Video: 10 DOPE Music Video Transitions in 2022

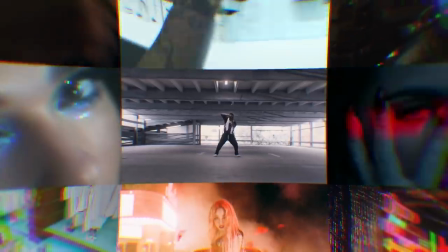0s
Today, we're gonna learn 10 dope transitions to level up your music video. How is it going guys? And welcome to the Olufemi channel. We're a group of teachers that wanna shore up your video production skills in as little time as possible. Yo, it's Herman here on the Olufemi channel bringing you some more ingredients to spice up your music video.
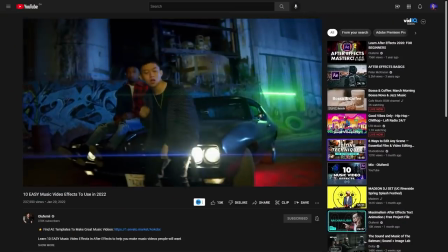16s
Now you guys were pretty crazy about the 10 easy music video effects last time. So we're talking transitions today.
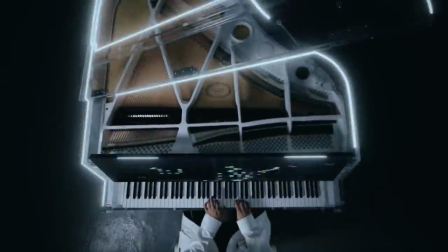21s
I don't know about you, but ever since I started directing and video editing, I've always been hunting for these eye-catching transitions that would just send chills down my spine.
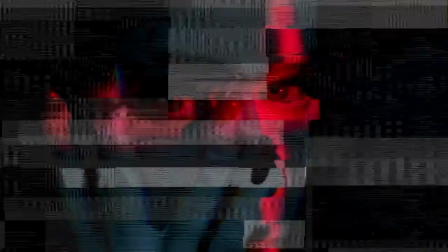29s
So I want to share some popular transitions you may have seen in music videos that are easy to do, but instantly make your music videos look quality.
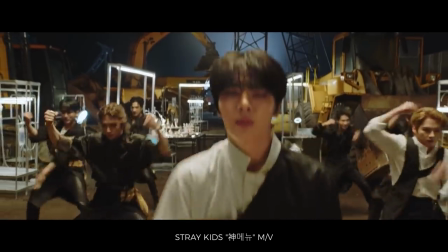36s
With that said, let's get started with transition number one. The whip pan transition is probably the most popular transition used and for a good reason. When done well, it looks like the camera whips from one scene to another like this. All it takes is whipping your camera to one direction at the end of your shot and then whipping the camera in the same direction for your second shot to frame up your subject.
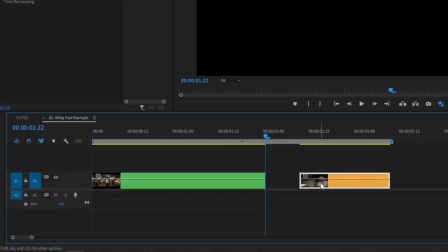55s
In your favorite editing program, you just have to line up the shots so that the motion blur glues them together into a seamless whip pan. This is a very easy technique, but don't underestimate its effectiveness. Now, before you go out and accidentally knock someone out with your camera, there's a very big tip I want to give you so that your whip pans don't look amateur.
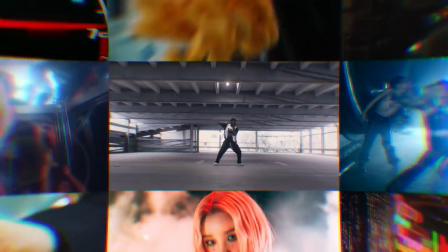72s
And this is a tip that you should apply to all the transitions here, which is to motivate your transitions. I know how fun it could be to try out new ideas and then see how cool they look, but if they are not motivated in any way, your transitions are gonna look like everyone else's. For example, even if you have your subject look at the direction that you're whip panning, it makes it feel like they're in control of that world. Transition number two is to use a graphic match cut. What that means is to have the subject match the same shape or position in both your shots.
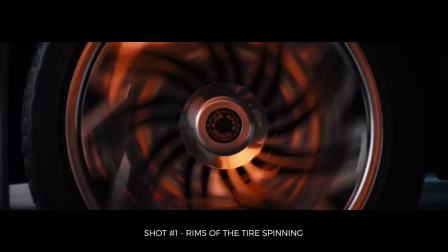98s
So if your previous shot had something circular in the middle of the frame, then your next shot could be a different object, but also the same shape. Even matching the position of the artist would work, especially in a dance sequence.
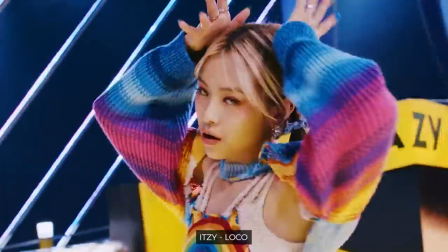108s
Now, if you combine this with the action match cut, which is matching the same movement, then you've got something that looks absolutely epic. Cut the two shots together and boom, you're winning music video editor of the year. Don't quote me on that.
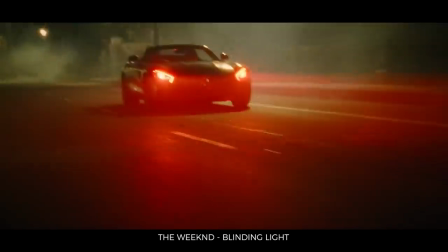119s
I'm not responsible if you don't, but I hope that you do. Using slow shutter footage is a great way to glue your shots together and it's an effect that's been used a lot recently.
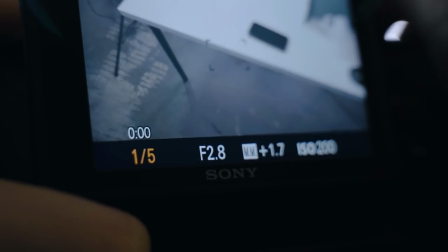127s
All you have to do is turn your shutter down on your camera, point it at something like neon lights or LED lights,
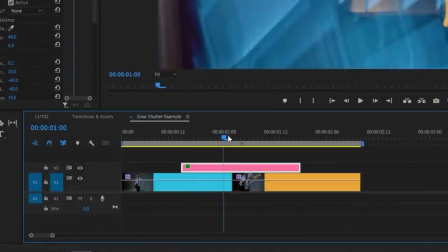132s
hit the record button and then slap that clip between, but on top of your two shots that you want the transition to happen.
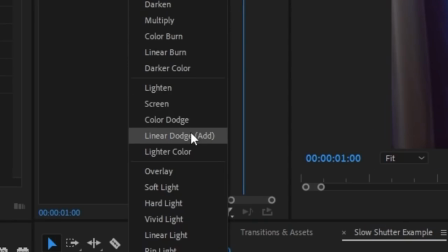137s
Change the blending mode to whatever you think looks cool and you've got a cool gritty transition. The best part about this, along with the previous two transitions, is that it doesn't matter what kind of camera that you shoot this on. You could shoot this on a potato, as long as you can change the shutter speed. I wonder how that would look like. Overlays are a great way to add some grittiness to your video, especially marker overlays.
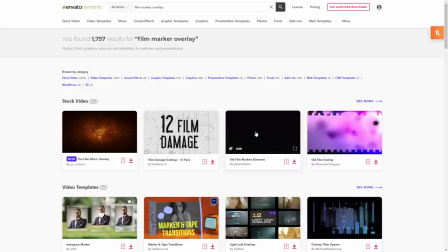155s
In this case, I'm grabbing some from Envato Elements because they have a wide variety of film marker overlays that I can easily download, slap into my timeline in less time than it takes to finish this sentence. All I'm doing is lining up the overlay between my two shots and changing the blending mode to something that looks good.
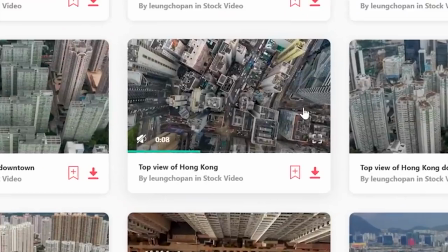170s
And if you want to get sick asses like this, you can get your first month of Envato Elements for only $9, which is 70% off.
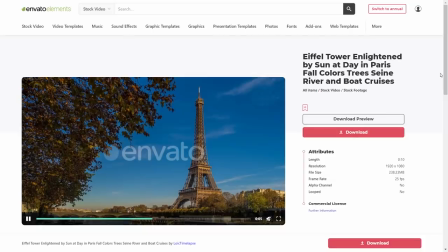177s
And it's as easy as looking up what you want, going to the clip that you want to download and just hitting the big shiny download button. And there's always so many options on Envato Elements. Speaking of overlays, you can use other types for different themed music videos.
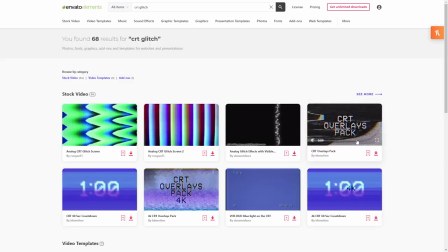189s
For example, glitch overlays. Again, I'm grabbing mine from Envato Elements and slapping it right on top of my two clips. To add some variants, you can also use the glitch overlay footage as a matte so that your footage will also flicker.
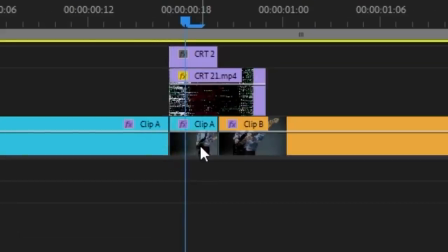200s
In this case, I used another glitch clip that I got from this pack, and then I chopped near the end of my first clip that I want to transition from, and I added a track matte key effect on that.
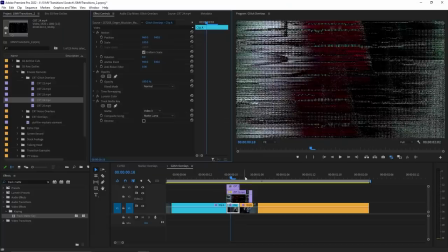209s
Changed the matte to the glitch clip and the composite using to matte luma. Now you've got a more intense CRT glitch transition.
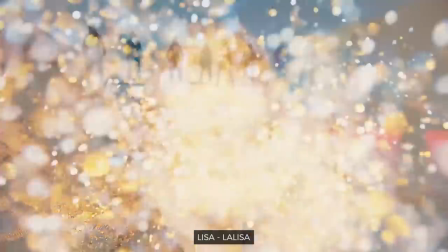217s
Having an object wipe through frame in the foreground makes a great way to transition into another scene.